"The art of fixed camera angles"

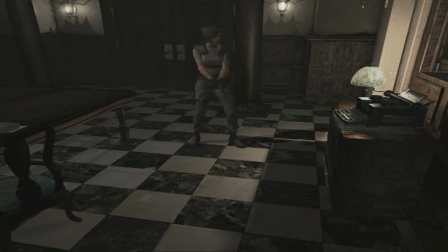(3:56)
In this angle, you've got the door over there, you've got the save typewriter here, if you move forward,
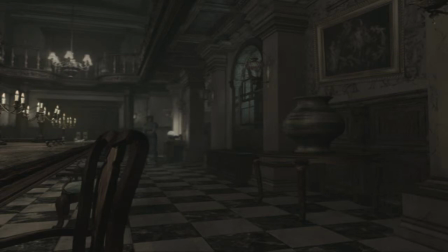(4:06)
again, the camera is placed, it's pulled and stretched back, it's placed to give you the impression you have a long way to travel still, and there's a pot to right the
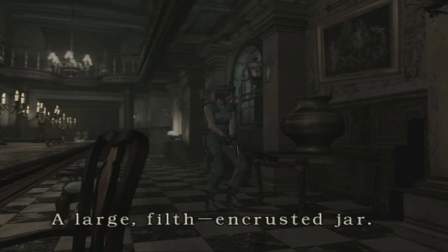(4:24)
action button the text will appear and this you get the interest to click the part because the camera is placed so that your eyes will be attracted towards it okay
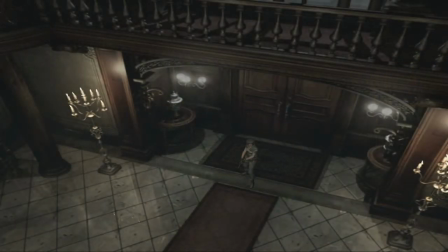(4:43)
there's another example I'd like to show you this is my second example from this shot alone you can see the reflections on the floor And as you just saw then, the storm outside, you can, the camera was placed so you can see the storm outside coming through the gaps in the walls.
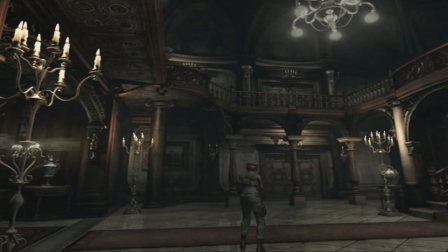(5:04)
If we move forwards, the camera changes to the side angle, showing the door over there.
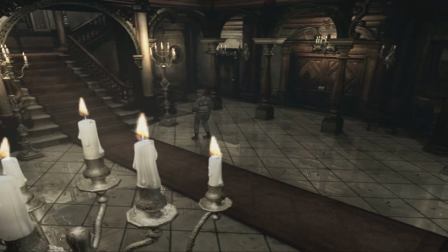(5:12)
If we move forward again, the candles are there on the left. it gives you a sense of scale I feel that you've moved 20 feet forward but the way the camera is positioned
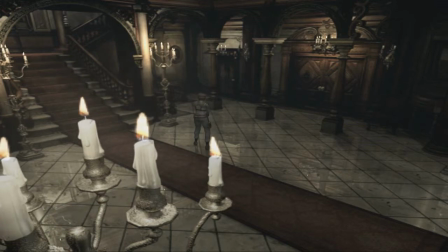(5:32)
it feels like you've made a further distance because of how far away you are from the camera.
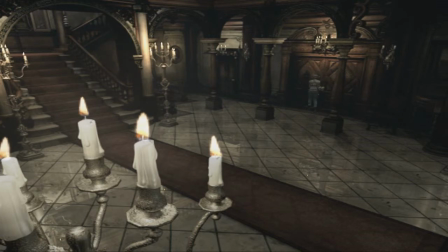(5:44)
If you move over to the door, the camera still stays, and your character is further away. In a first person game, or a third person game, the camera is always following you so
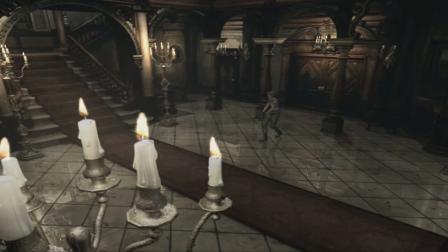(6:03)
if with the character moving forwards here, the camera is staying still, it makes you feel the place can be larger than it actually is. Another cool example I like is the stairs here.
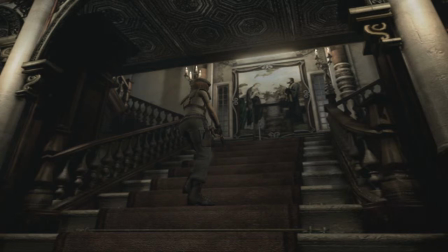(6:18)
The camera shifts to a low angle facing up. It gives you a feeling somehow this picture is important and also how high the stairs can be because the camera is placed so low.
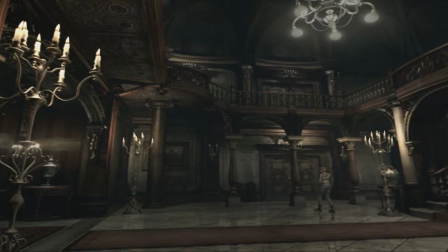(6:34)
If we go back down into this corner, again the camera changes to the opposite side of the room, placed on the opposite side, so it gives you a sense of scale to how far away you are. and it also
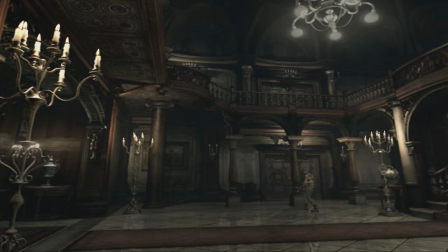(6:53)
shows the graphic quality of the game with the reflection below Jill. It's a nice camera trick to subconsciously show off how good looking your game is.
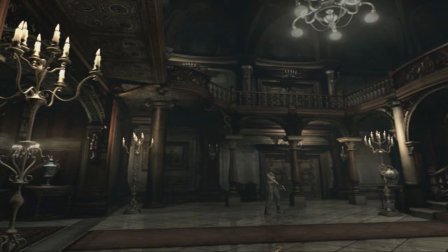(7:10)
Because in first person and third person games you can move the camera close to a wall and see how low res the textures are. And as you just saw there, the shadows appearing up on the wall there, from the lightning outside, it can only be achieved through these fixed camera angles,
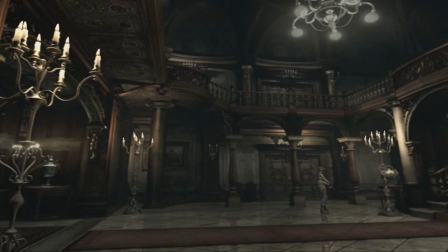(7:31)
brilliant artistic vision that developers would like to show.
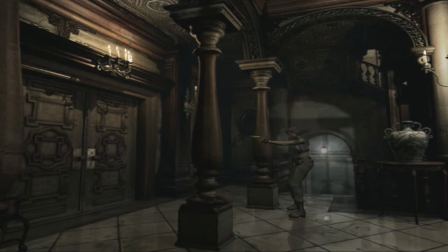(7:38)
In the camera here, you have the door on the left, which your eyes will be attracted to, and you also have this corridor down here on the right side, so you have two directions you would like to go.
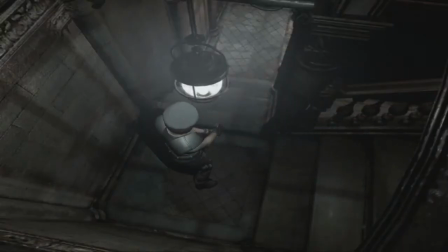(7:54)
If you go down, the camera is placed above, looking down, it can give you a sense of closure, because you feel trapped inside this square panel.
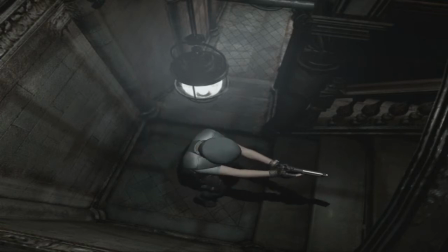(8:11)
With a first person game I could look this way and feel safe because I can see the exit or I could look down here and see if there's any surprises ahead, but with this camera angle it gives you a sense of closure.
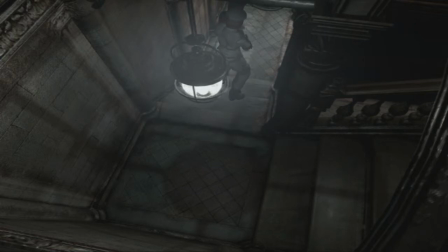(8:31)
If we travel down now the camera is still placed above, above So, right now I'm walking into Mysteryland, I don't know what can be ahead,
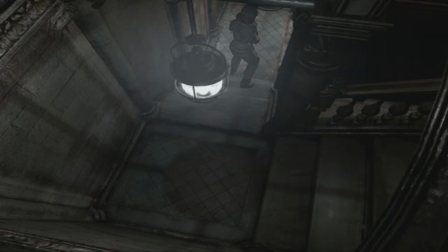(8:45)
and I think this is important for survival horror, not knowing what's ahead.
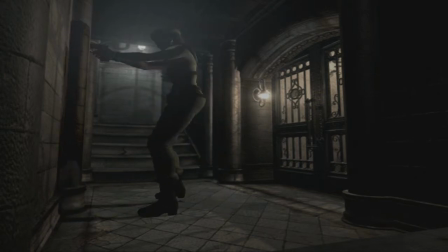(8:53)
But, as you can see, the jewel shadow on the left, on the wall there, and then you have the lights over here. only possible through this camera angle can you create such a cinematic effect and
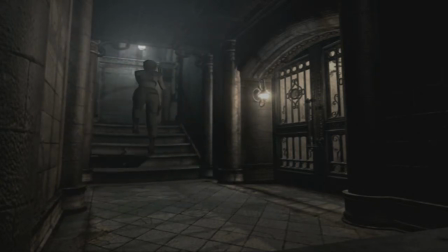(9:11)
if we travel up these stairs as
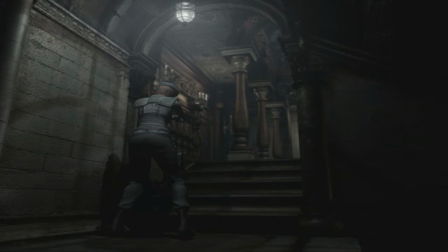(9:17)
you can see this camera angle is pointing towards this direction it makes you feel like you want to escape this little area and go back out into the open again
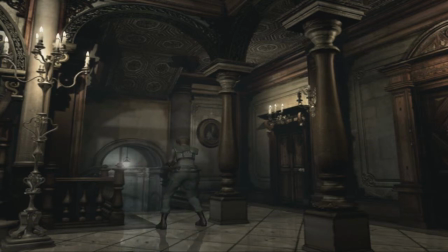(9:32)
similar effect we got the entrance to where we were on the left and on the right we've got two doors.
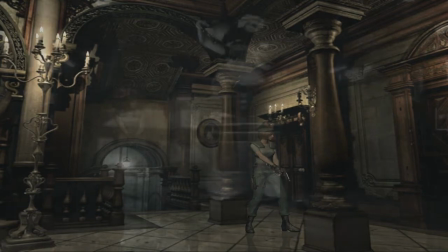(9:42)
I'd like to show you one final example. Okay, I think this camera angle is very effective.
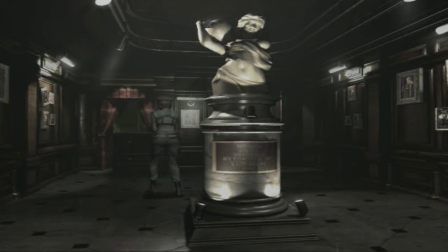(9:48)
As you can tell, you have the door over there, you have the statue here, but if you look above, something's flashing. Your eyes are immediately drawn towards it,
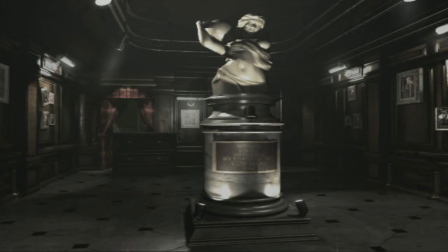(10:04)
also this statue here is actually covering the door here,
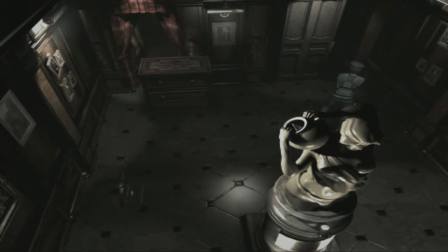(10:13)
which you wouldn't have seen had you not explored this direction. So what I'm saying is the fixed camera angle here
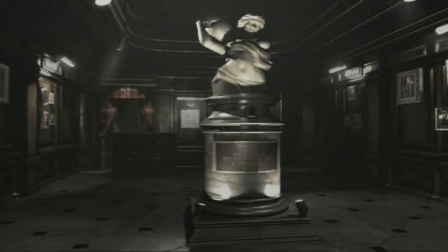(10:24)
can actually be initiative to explore further,
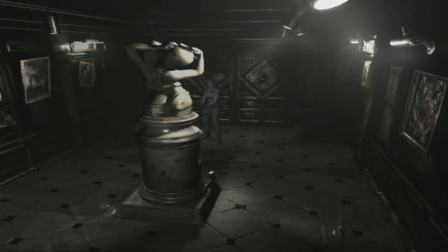(10:31)
because if I was in first or third person over here and looked, I could see the door over there and the door over there immediately, but because the camera is facing Jill,
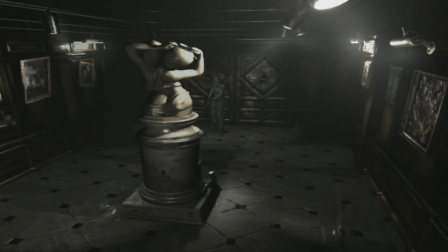(10:44)
there is an aura of mystery that makes you want to push forwards, and when you do,
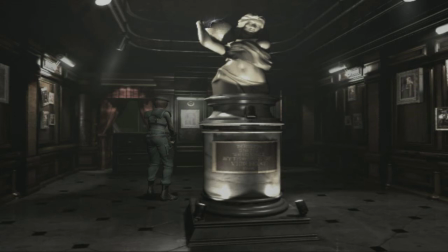(10:55)
you're immediately showing a statue covering the door.
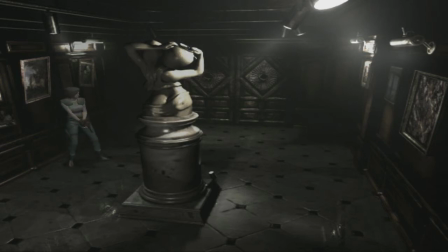(11:00)
However, if we move back again, they're still flashing above there on the statue. I think these fixed camera angles can provide stories of their own and create
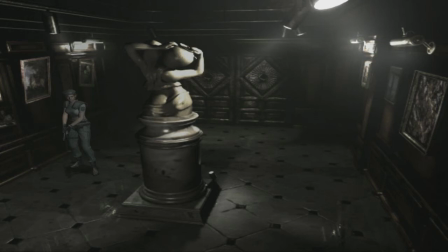(11:15)
tension and mystery that first and third person games simply cannot offer because if I'm facing this direction a zombie can come towards me in this direction but
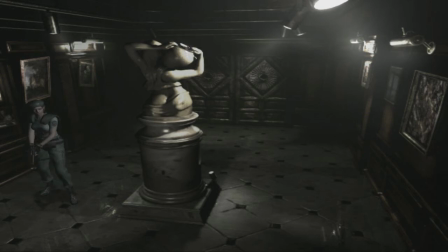(11:32)
you wouldn't know because the camera is facing you so it can create a good jump scare moment and also as you just saw you can exploit the game if you stand normally and then hold the stance button the camera changes.
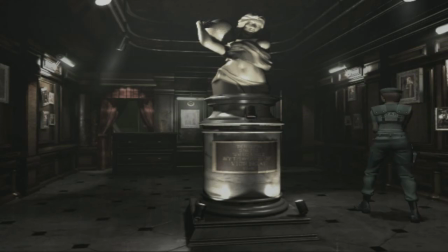(11:49)
You can position yourself so that this happens.